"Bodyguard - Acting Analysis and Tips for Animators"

Welcome back today is Thursday and that means acting analysis for animators and today I'm going to take a look at the TV show Bodyguard Alright, so as I was naming my files it was silent head move arrogant head head entrance and goodbye head So apparently the theme is head accents and twists and what you can do just to kind of portray a certain emotion and attitude So I guess that is the theme.
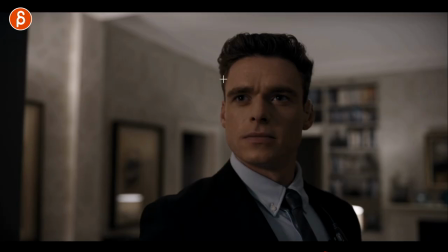(0:26)
So let's go straight to the first clip So in this one, you have this main character with the other main character,
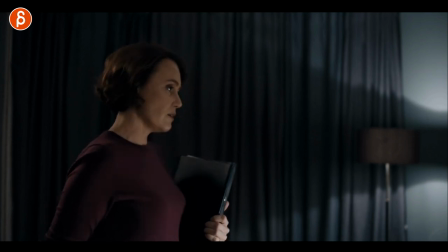(0:32)
a bit of a tense back and forth. And he's not a massive fan of hers. And she says, I believe in this moment, she says, you don't have to vote for me. She's a politician, but you just have to protect me because he is her bodyguard as the title says.
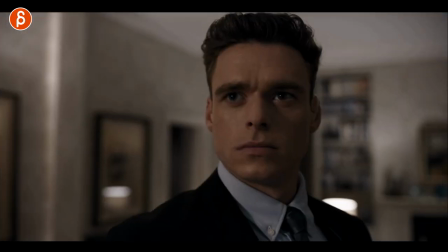(0:47)
So you got this back and forth. It's a bit tense. You got those long looks. And that's what she says here.
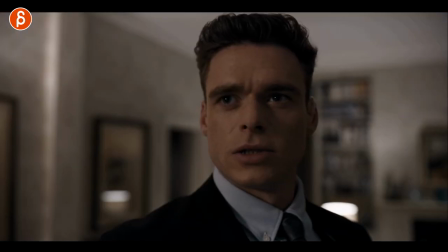(0:52)
You just have to protect me. and that's you know he in his fashion goes yeah i'll do exactly that mom the rest assured and as i
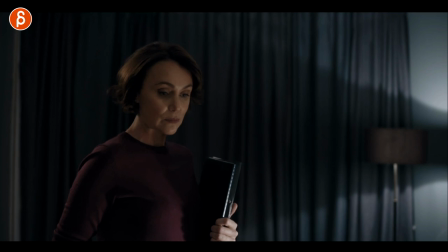(1:00)
always say i love silences in audio clips it's awesome how she has that little reaction just that little look over a little dart there and say all
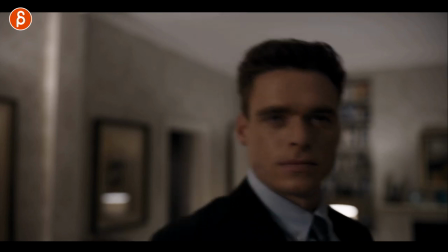(1:07)
right i guess that's how it is with that little look and he just goes mom and walks away so the reason why i'm showing you this is besides the
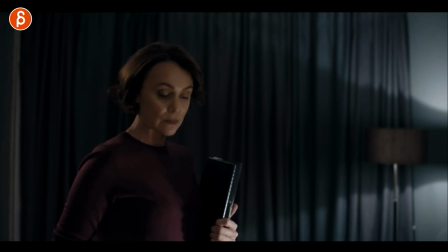(1:14)
the uh silent part here where you as an anime can do acting wise whatever you want you can take control of your shot but
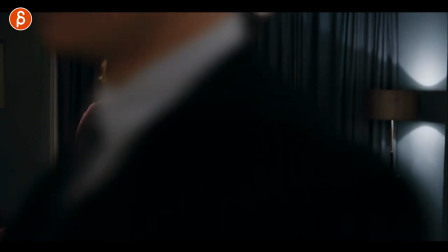(1:21)
i love this here so he is done and technically as i always say the lip sync would be done but you could continue and you can add something to it and i love her little
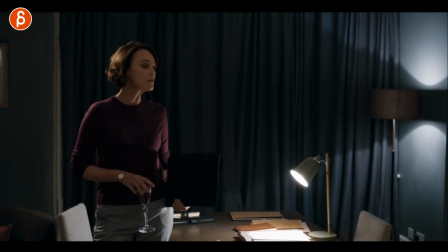(1:30)
whoop look up there just that move it's an interesting move it's interesting upper arc in terms of animation parlance but it's cool there's something you can do where she could have just the more of a flippant you know drop of that folder or she takes a sip or just puts it down and
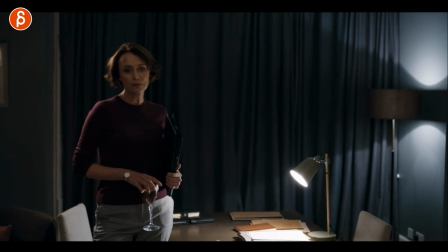(1:46)
maybe slowly pushes it away or just I don't whatever it is but just that just gives us a specific move maybe she is slightly embarrassed
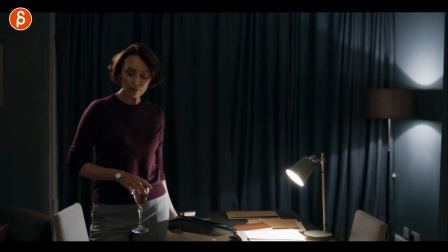(1:55)
slightly frustrated or I don't care but there's something to it where you can add just that one more thing to your character that's as I always say is your creation it's your moment where you can put your stamp on the shot now the second thing again is something head related and again it's a very tense
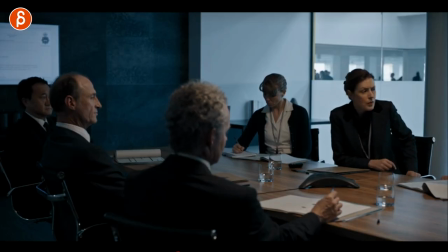(2:11)
discussion let's go straight to that scene so you have this meeting and they all have their disagreements and it's mostly about this character who really really wants his way and he kind of gets it where she loses kind of the arguments and you can see it in this scene here
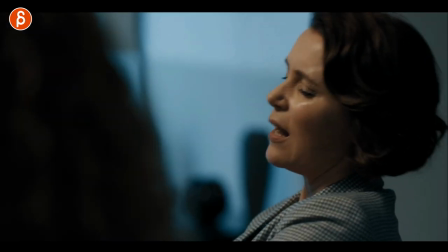(2:25)
or in the shot because the guy well i had enough let's go this way and she tries to argue because no no no that's it for now boom
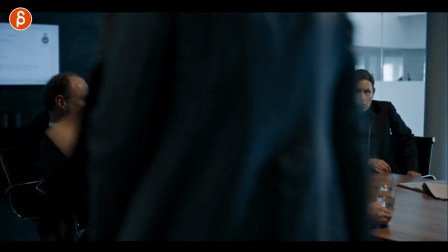(2:32)
and he realizes wait wait something you know this is going to explode and this is the moment where he realizes all right well this time I won now I want you to look
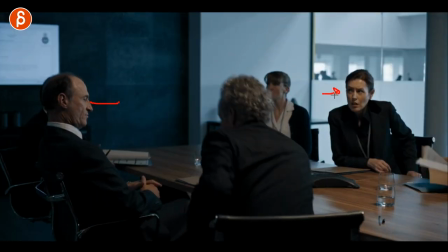(2:40)
at his head kind of starts to look at her so watch this boom already there I'm ready he wants to
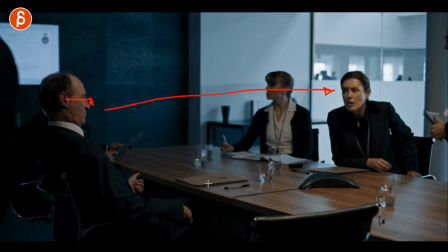(2:49)
look at her he wants to give her that face of see I told you so I'm the winner and he looks and she does she knows
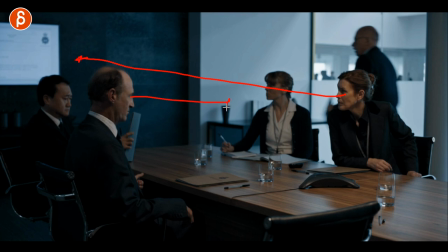(2:56)
it but she looks over she doesn't want to give him the satisfaction but he keeps on looking he looks he wants to grab this but goes back
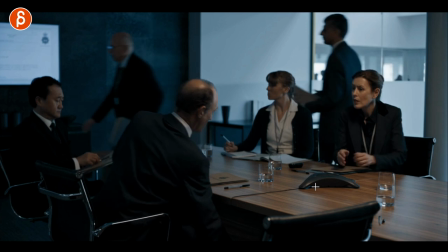(3:03)
and he wants to look at her and she finally kind of resides in and tells him in certain profane words that you know i
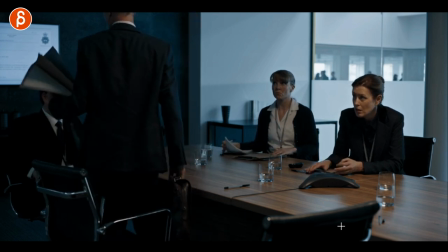(3:10)
don't get used to this or you know kind of f off in a way and then he goes away and she has again also that long stare of you can confront me but i'm going to stand on my own here and i'm going to challenge you but it's just something awesome where it's purely in the angles of
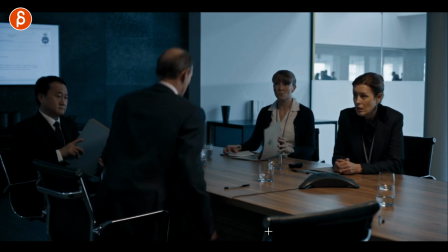(3:25)
their heads the long looks do they blink or not the confrontation but look at that long stare it's just this face off between the
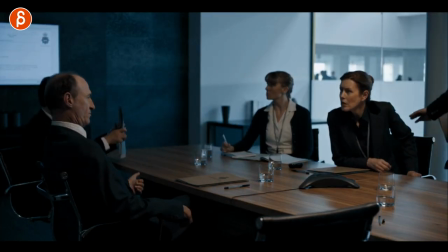(3:32)
two so cool and again it's something subtle like who knows who would catch that in animation you
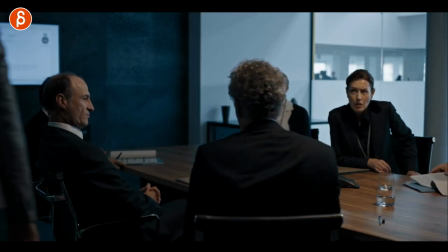(3:41)
know as less is more you want to keep it clear to the audience and you know the simpler the better not that it has to be overly complicated just for complication's sake but it's just a
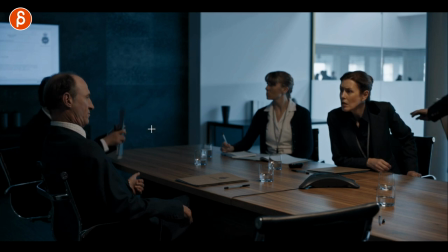(3:50)
cool moment and maybe if you have a character that is confronting someone maybe think about well as the character gets to grab their prop and then potentially gets out of their chair
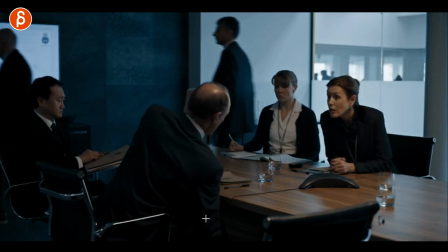(4:00)
don't just do maybe go from this pose down to this pose and then get up what could you do during that
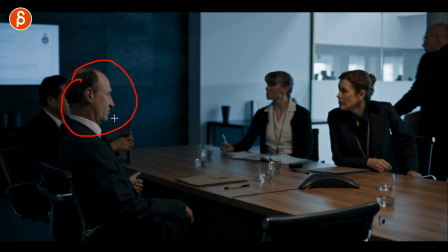(4:08)
moment to give it attitude and maybe in this case well the attitude is i want to stare because i want to tell her i told you so you're the
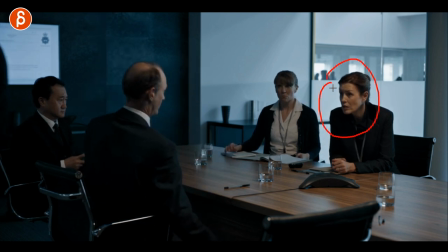(4:15)
loser here and then maybe through that maybe there's no lip sync but you can still have then her look at him and now you
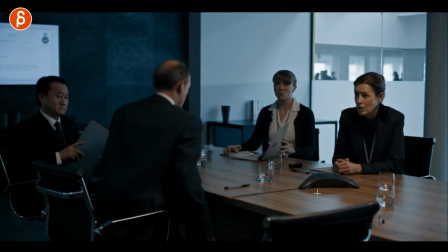(4:22)
just added one more challenge between the two some confrontation a silent confrontation between the two and that's potentially how you could
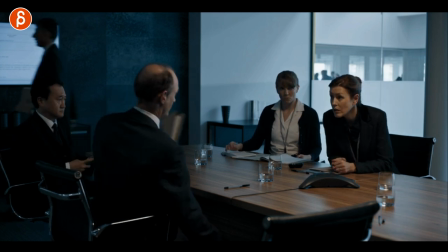(4:30)
end the shot it doesn't mean that you have to have these characters here that starts to be too much to animate but again something to think about now the third shot the third sequence is happening right after this so the one in the middle with the glasses you kind of realize something's going between the two i gotta kind of talk to her and see what's going on he has that entrance of everything okay and it's an interesting entrance and it's a cool way of
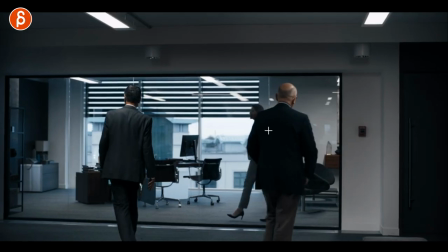(4:51)
introducing a character so again let's take a look at it so she goes into her office he follows her
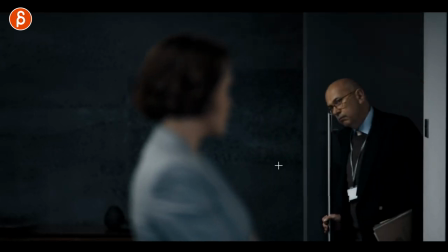(4:58)
and look at how he enters oh he already has that that puppy tilt just that look of that inquisitive look of hmm everything okay here and then she does she says her thing he
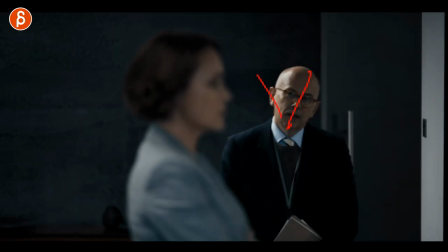(5:11)
says her thing and And he comes by and, you know, does a little contrasty thing of one to the next angle.
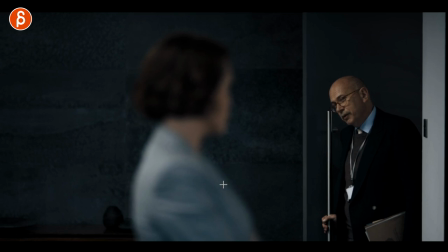(5:18)
And it's cool. I like it. It's also a cool, interesting shot. If you had this, if you had a multiple character shot, first character here out of focus.
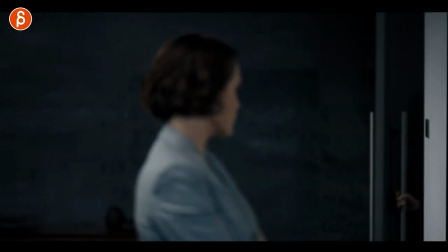(5:25)
So you concentrate technically on one character's entrance. And again, he could come in smiling.
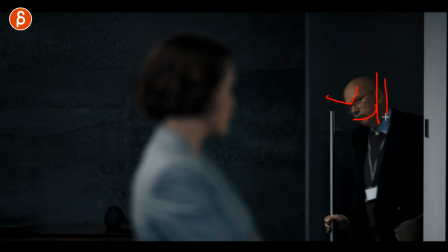(5:31)
He could come in frowning, unhappy. Come in like this. He could come in with the head straight. I mean, all those poses would tell us something differently, something else about the character. and that's just to me an interesting entrance there and i like how he stops got the eyebrows there all right it's almost like a little
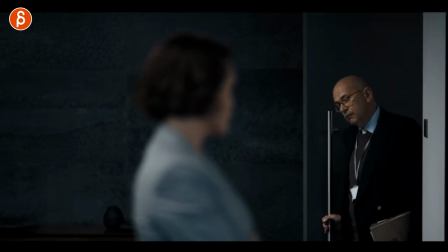(5:49)
anticipation to the whole thing it's subtle but it's there it's great and then
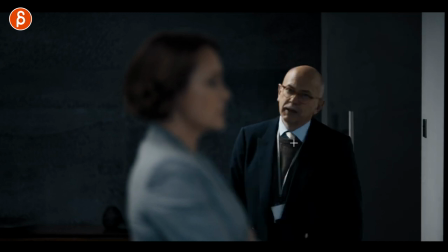(5:54)
technically you can continue the shot where you have a cool body mechanics acting open where it's a walk you can show attitude through a walk and then it
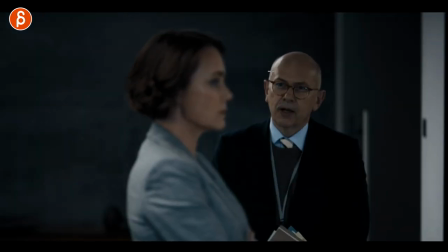(6:02)
changes and then the focus changes well not in this shot but imagine then suddenly he is blurry and so the depth of field changes and the focus changes onto her and then you could have an interesting cool profile shot of the actor reacting and then you know engaging with this character so anyway it could be a cool setup for a two character shot but mainly i'm focusing here on the entrance and if you have a character you know with a lip sync piece maybe the characters don't have to be in the room already when the shot starts what if the room is empty or in this case one character is in there and the person that actually does the talking enters the room and And it doesn't have to be something where the entering of the room is something that's in the audio in terms of not the sound effect, but something that the person says. Hi, I'm entering your room here and I want to talk to you. Maybe it's just something, it's a casual conversation. But instead of maybe the source is them sitting, like the original movie has them sitting. But maybe you take this and you have them, again, here one standing, the other character entering.